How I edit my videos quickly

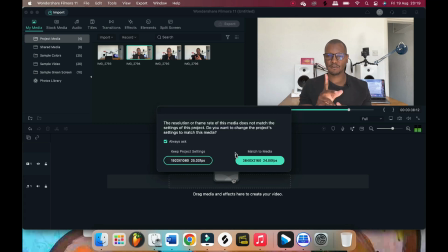[0:00]
Hey guys, in this video I'm going to be showing you how I edit my videos. So let's go.
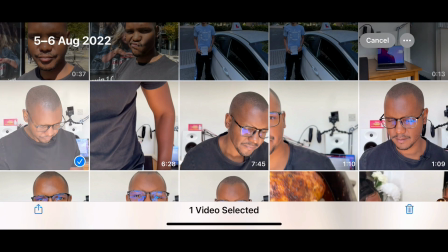[0:05]
I use an iPhone, so it's nice and simple to airdrop all my footage to my MacBook, which is what I'm doing right now.
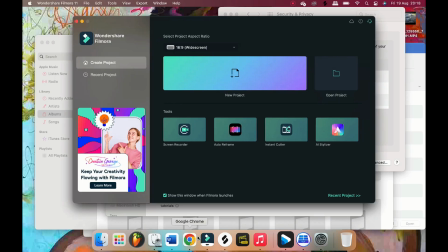[0:13]
So once they're on there, I use a program called Filmora to edit the videos.
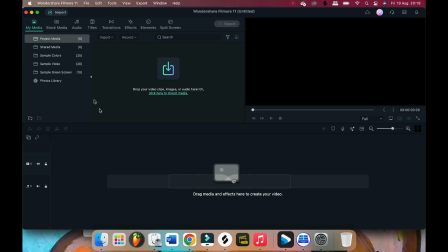[0:18]
Start a new project and then just import my footage.
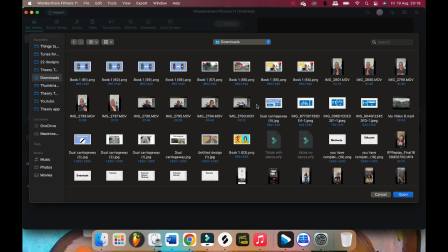[0:24]
Normally I'll have it in a folder, but this one I've got it in the download folder just to make it easy.
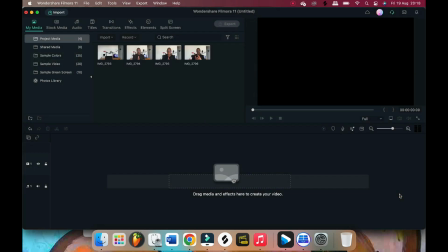[0:31]
So select the ones that I want. I normally select all of them, even the ones that I've got mistakes on them.
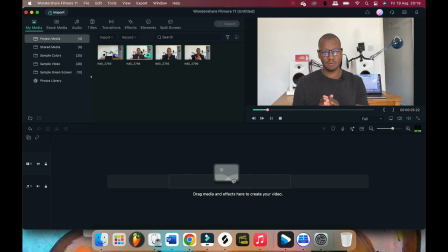[0:36]
And then from here I select the ones I'm going to use.
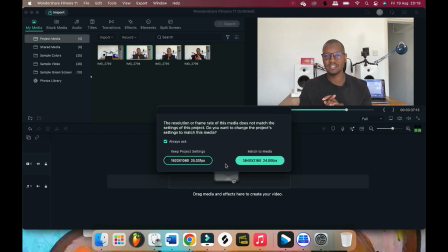[0:38]
So I'm going through them now, checking which ones I'm going to use, and then select the format, which is 4K for this one.
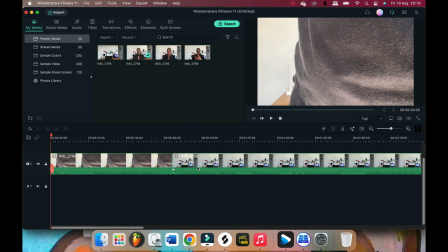[0:46]
And then once I've done that, I drag them onto the timeline in order of the videos.
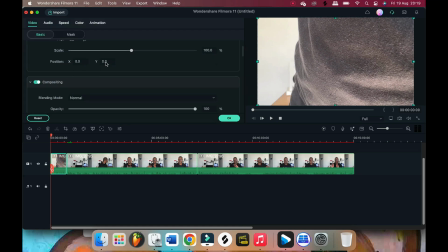[0:53]
I'm going to check them again anyway to make sure that's correct order. And then from there I just do the color now. So it's important to do the color before you start chopping them up, or before I start chopping them up anyway,
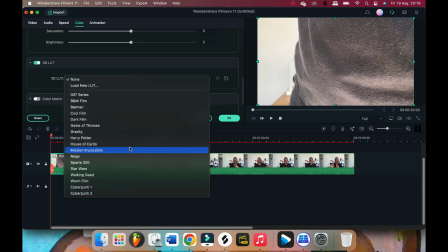[1:05]
because otherwise if I do the color after, it would mean that I'll need to do lots of different clips.
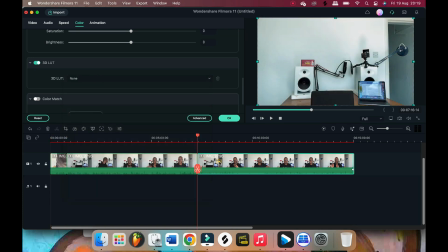[1:11]
But this way I can just do all of them and then chop them up. I use a setting called Mission Impossible, which gives like a cool blue kind of look.
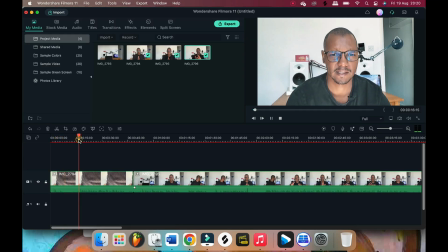[1:21]
And from then on I'll start looking at the videos now to see where I want to make the cuts.
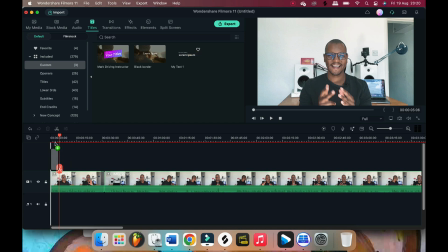[1:29]
I always use text at the beginning just to introduce myself, and I've got one that's already preset.
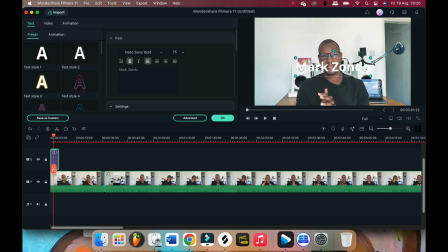[1:36]
And what I need to do is put my name in there and then drag it into place, nice and easy. And I always make sure I save as I'm going as well,
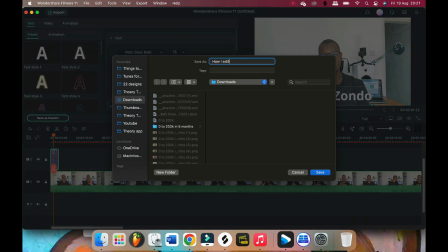[1:47]
because there's nothing worse than going all the way through a project and then losing it because the program's crashed or the computer's crashed.
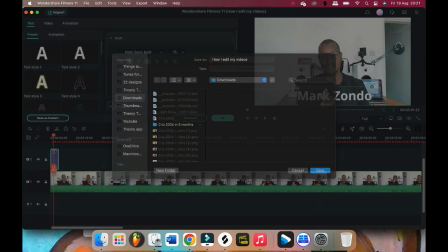[1:55]
Luckily this program doesn't crash that much, neither does the computer, but you never know. So it's best to just save as you go along.
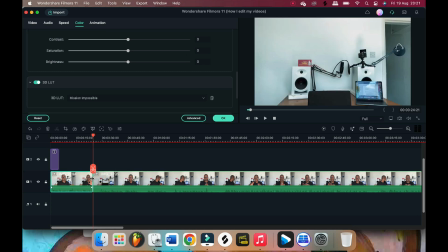[2:05]
And then now it's a matter of chopping it up, finding the bits that I don't want and taking those out, and keeping the ones that I want to keep.
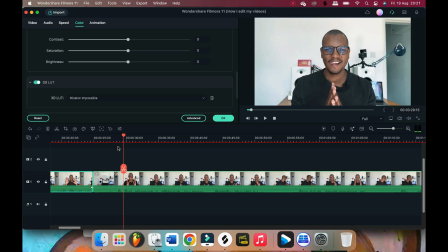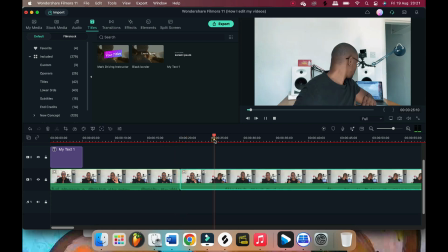[2:19]
See, I'm going through, you can see there's bits where I'm like looking for notes on my laptop, so I don't really want that in the video, so I'll chop that bit out. Just find the bit that I need to chop out and then delete it.
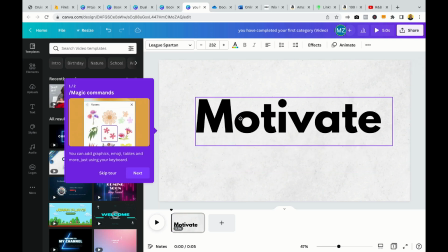[2:32]
And sometimes I have sections in between the clips that I've got like text like this, and I use a program called Canva, which is an online platform,
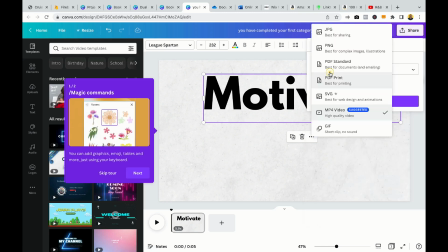[2:41]
and it's nice and straightforward.
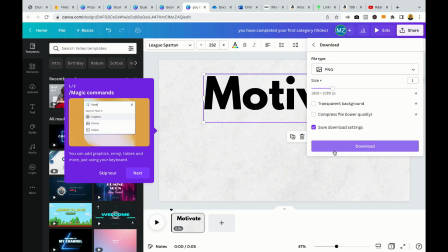[2:44]
It's just there's lots of different designs you can use, but I'm using this one and wrote the word motive or motivate in it,
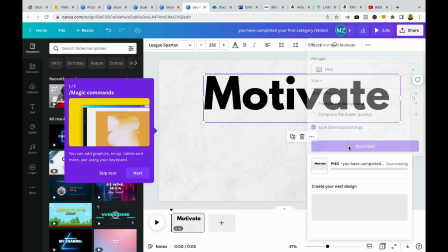[2:51]
and just download it as a PNG.
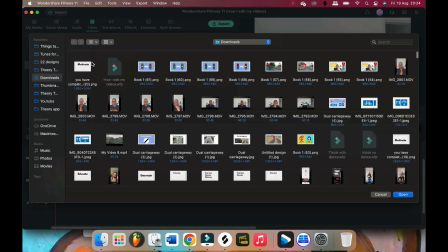[2:58]
Once it's downloaded it, I can go back to Filmora and find it and put it into the timeline.
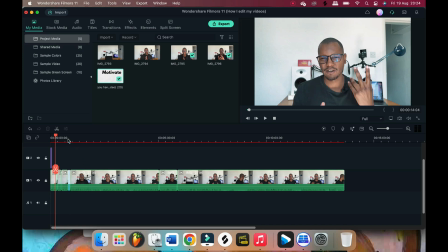[3:09]
Just drag it down to the place that I want. But because of the size of the picture, it's gonna play for too long.
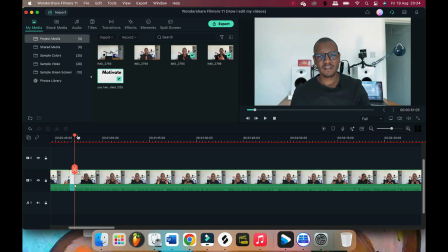[3:17]
So you see there's playing for quite long, so I'll stop it there and I cut it, and then I delete the rest, then just check again to make sure that it's not too long. Otherwise it will stay motivate for too long and it's a bit boring, so I make sure I cut it out.
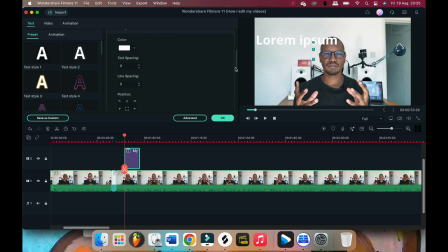[3:30]
And I like sometimes to put text in the video as well as I'm talking, just to reinforce what I'm saying. And I like to stick to the same text that I used at the beginning, just to keep it uniform and tidy.
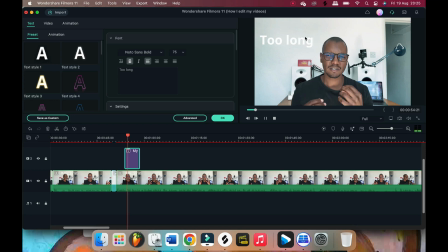[3:48]
So I'm going to be working a bit more on like improving the way I do my text, but for now this does the job.
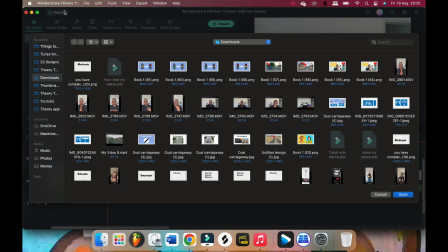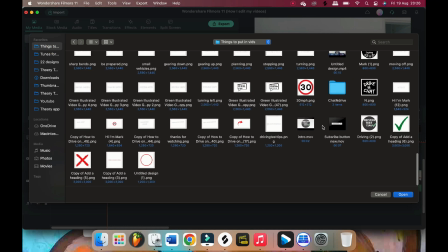[4:00]
I also have a press subscribe button, which I've pre-saved in a folder.